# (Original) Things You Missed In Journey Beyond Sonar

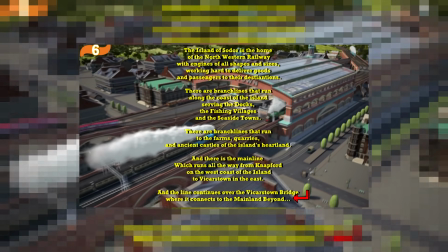249s
The parallels of Knapford being on the west and Vickerstown being on the east. The mentioning of the mainland beyond, which references the title of the movie.
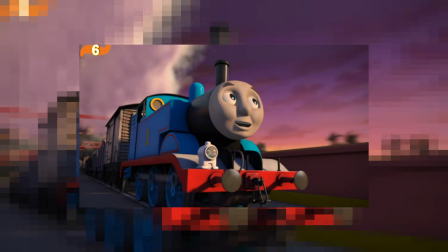257s
And it also plays into Thomas's adventure across the Vickerstown Bridge, and Thomas's journey to the mainland beyond.
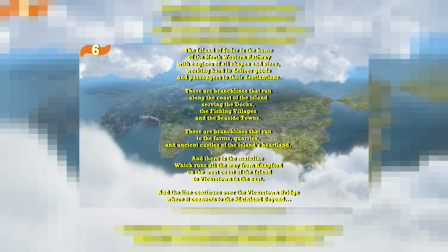263s
This is a really well constructed intro, and as I said, it genuinely feels like an English poem.
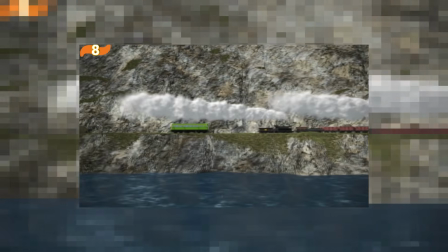268s
This is the only time we ever see this set on the Harwick branch line. At Arlesborough, you can just barely make out Skiff here in the sea.
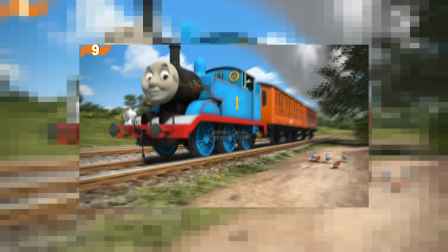275s
Also, I really like how Thomas is nowhere to be seen in this intro.
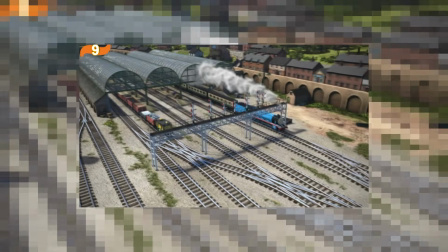278s
We get to see the island, Brendam Docks, Percy, Toby, Gordon, Emily, James, and Henry, everyone except Thomas.
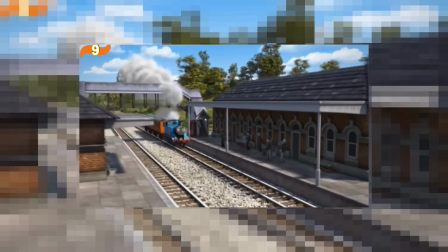286s
It really feels like the opposite version of the Great Race intro,
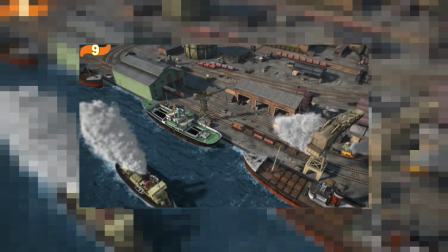289s
and then we're slowly introduced to everyone else around him in his world. Whereas here, it's the other way around, where we're introduced to the world first,
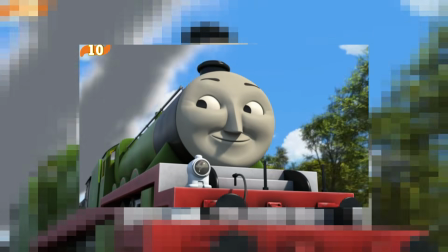296s
and Thomas is the last character we see at the end of the intro.
Henry was pulling a very important goods train on his way to the mainland.
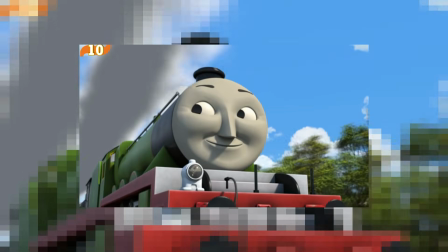304s
I like the way they chose Henry as the one to take the goods train to the mainland,
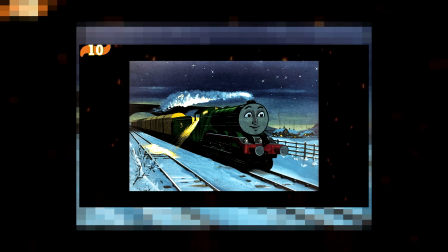308s
since he often took the Flying Kipper to Manchester in the railway series, and he has been to the mainland before in the Brenner era.
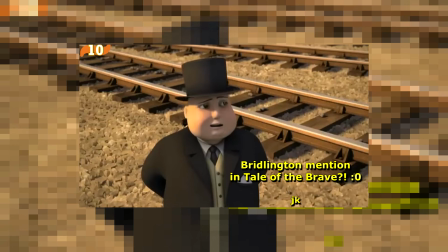313s Henry has taken a heavy goods train to the mainland. He won't be back before tomorrow.
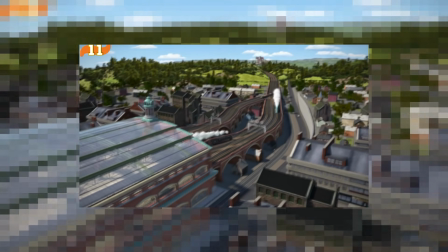319s
There's a slight continuity error here with Hero, where he's shown going to the mainland, but then in the next shot he's stuck at the signal.
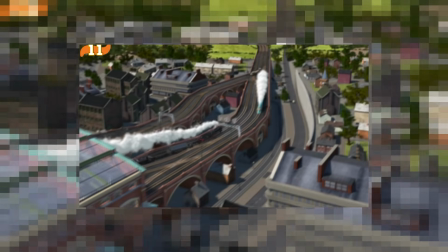326s
You could argue it was a different day, but the fact you see Connor here on the same line, and then he passes Henry again, kind of implies that this was an error.
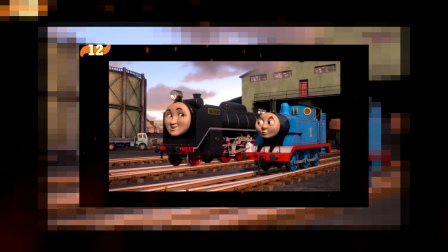334s
This is also the last time we see Hero for like another 4 seasons. I really like that they gave the trucks individual voices for this movie.
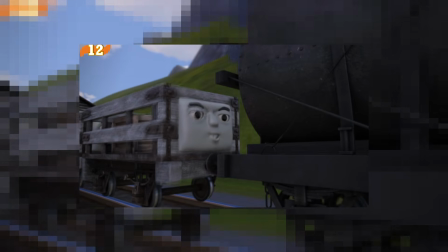341s
They did that before in like series 19 and 20, I think. But what I like about the trucks in this movie is that they really do feel like fully fledged characters.
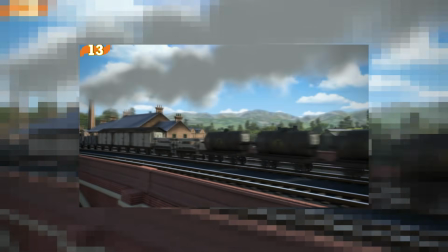348s
I'll get more into the trucks and their new designs and also the bouncing in a minute. You can actually see Rosie here at Vicarstown before she's properly introduced later in the special.
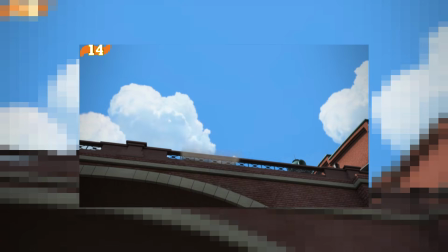356s
This crash with Henry is the inciting incident of the story.
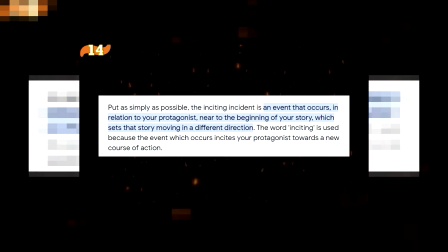359s
An inciting incident is the opening event of the story, which is meant to hook the viewer and set everything else that happens in the story into motion.
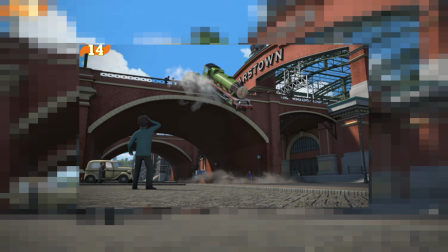367s
In this case, Henry crashing sets into motion the whole plot of the film and Thomas's journey to the mainland.
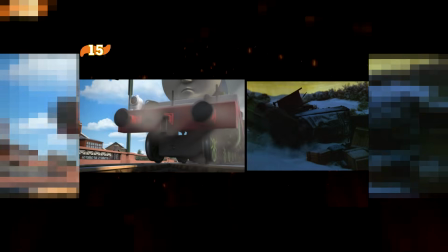373s
This crash reminds me a lot of the Flying Kipper crash. This shot is similar to this one from Flying Kipper.
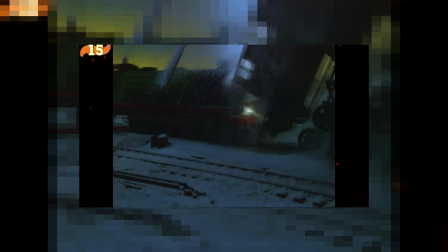378s
The way Henry hits the brake van and goes to the side here is framed very similarly to how he hits the brake van and goes to the side in Flying Kipper.
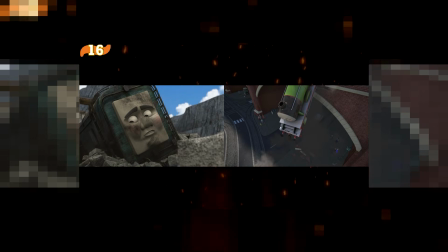384s
I've always felt the intro to Journey Beyond Sodor and Blue Mountain Mystery have been incredibly similar.
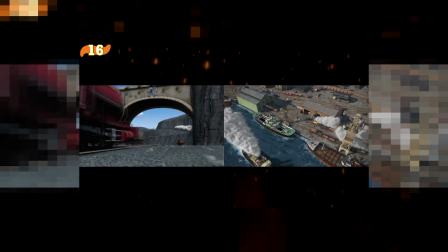390s
We get this opening establishing intro, which might I add has Thomas nowhere to be seen in it,
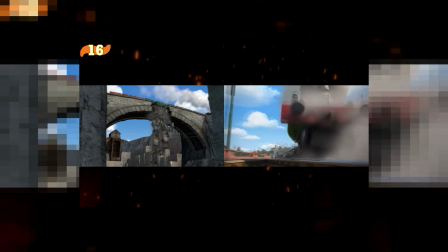394s
and then suddenly we get the inciting incident with the crash, one with Paxton and the others with Henry,
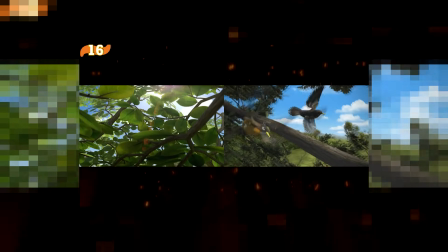399s
and then we fade from the crash into the animated intro, and then after the animated intro, we fade to Thomas's branch line, where he's seen with working with Annie and Clarabelle.
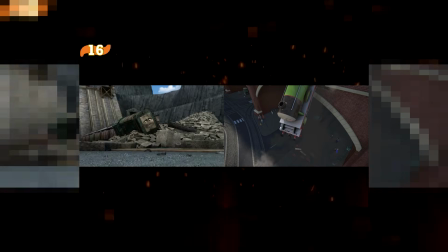408s
I don't think this was intentional or anything, but it's just so weird how similar these intros are.
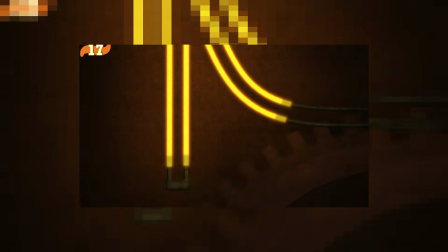412s
This is the last animated intro we ever got for Thomas.
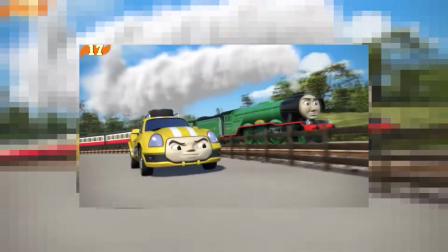416s
Lost Treasure, The Great Race, and Big World Adventures didn't have any special intros, so I really like that they did one here.
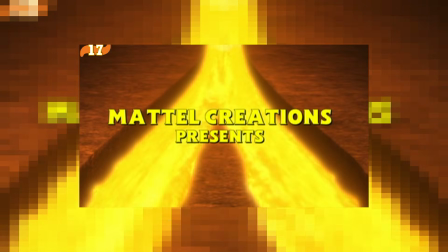421s
Also, Hit Entertainment's name is now changed to Mattel Creations. The intro for this movie is so clever.
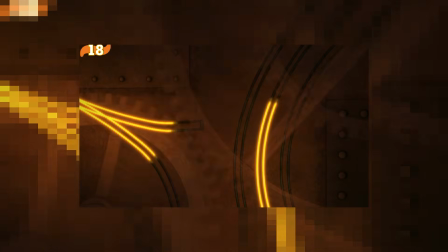427s
Having the molten steel run along the rails and shape the mold is such a clever design choice.
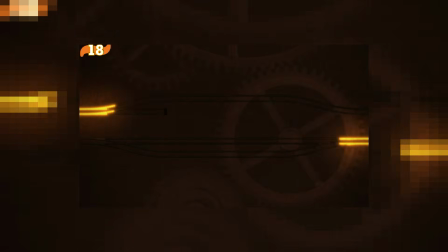433s
It's perfect because it represents the steelworks, and the cogs represent Theo and the experimental engines.
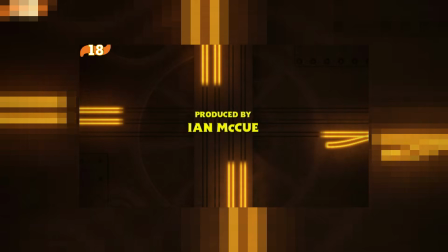439s
And the way the molten steel travels along the rails, you could argue is kind of like it going on a journey.
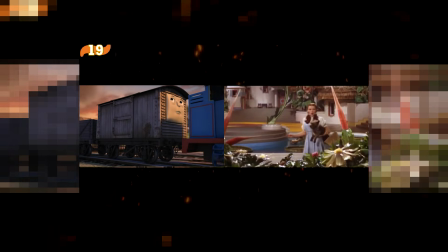443s
This could also be a double reference to The Wizard of Oz, as Journey Beyond Sodor actually has many references to The Wizard of Oz in it, which I'll get into later.
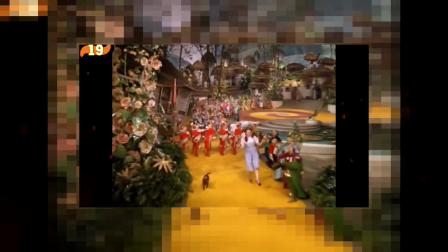452s
And in The Wizard of Oz, Dorothy uses the yellow brick road on her journey in the movie,
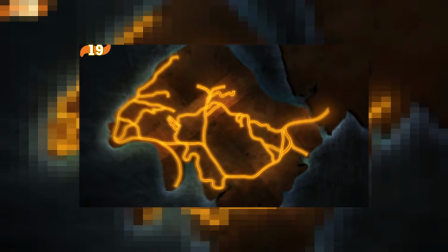456s
and I wonder if these yellow rails leading away from Sodor could represent Thomas's yellow brick road in the movie.
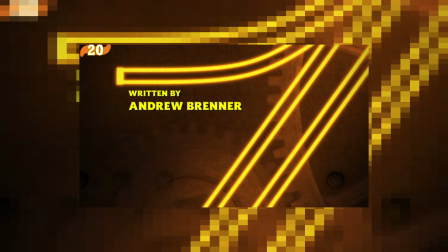463s
The music played here is an instrumental version of Somebody Has to Be the Favorite.
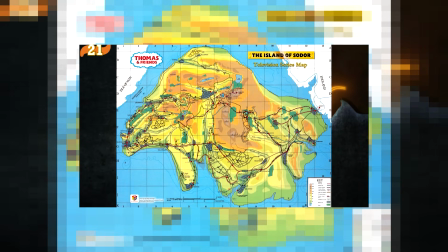469s
The map they use for Sodor here is the Sam Wilkinson map of Sodor. Interestingly, they actually added the New Harwick branch line.
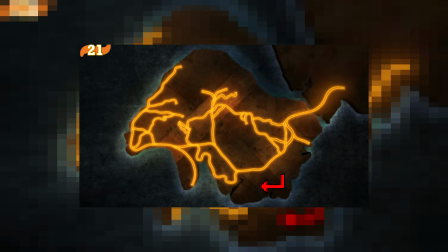476s
Also, for some reason, the Kirk Ronan branch line is just missing. I have no idea why it's not there, but it's weird since it's on Sam's old map, but whatever.
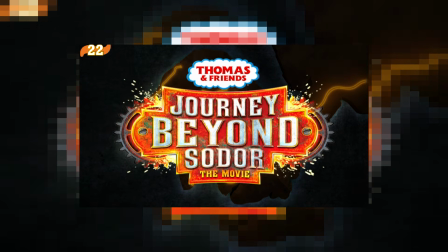484s
This is very nitpicky, but I've always felt the logo here for the movie is just way too big.
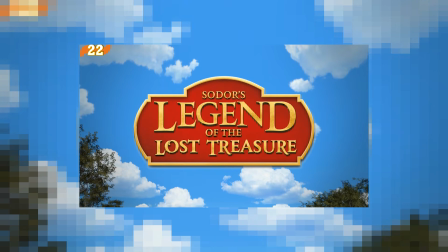489s
In other specials, the sizing is very nice. I think the sizing in the credits looks a lot better.
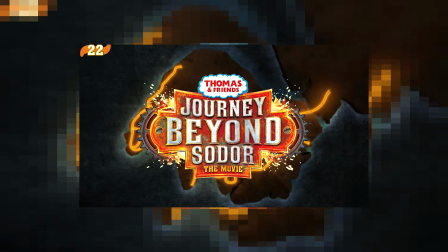494s
Had it been just a little bit smaller, I think the logo would have looked a lot better.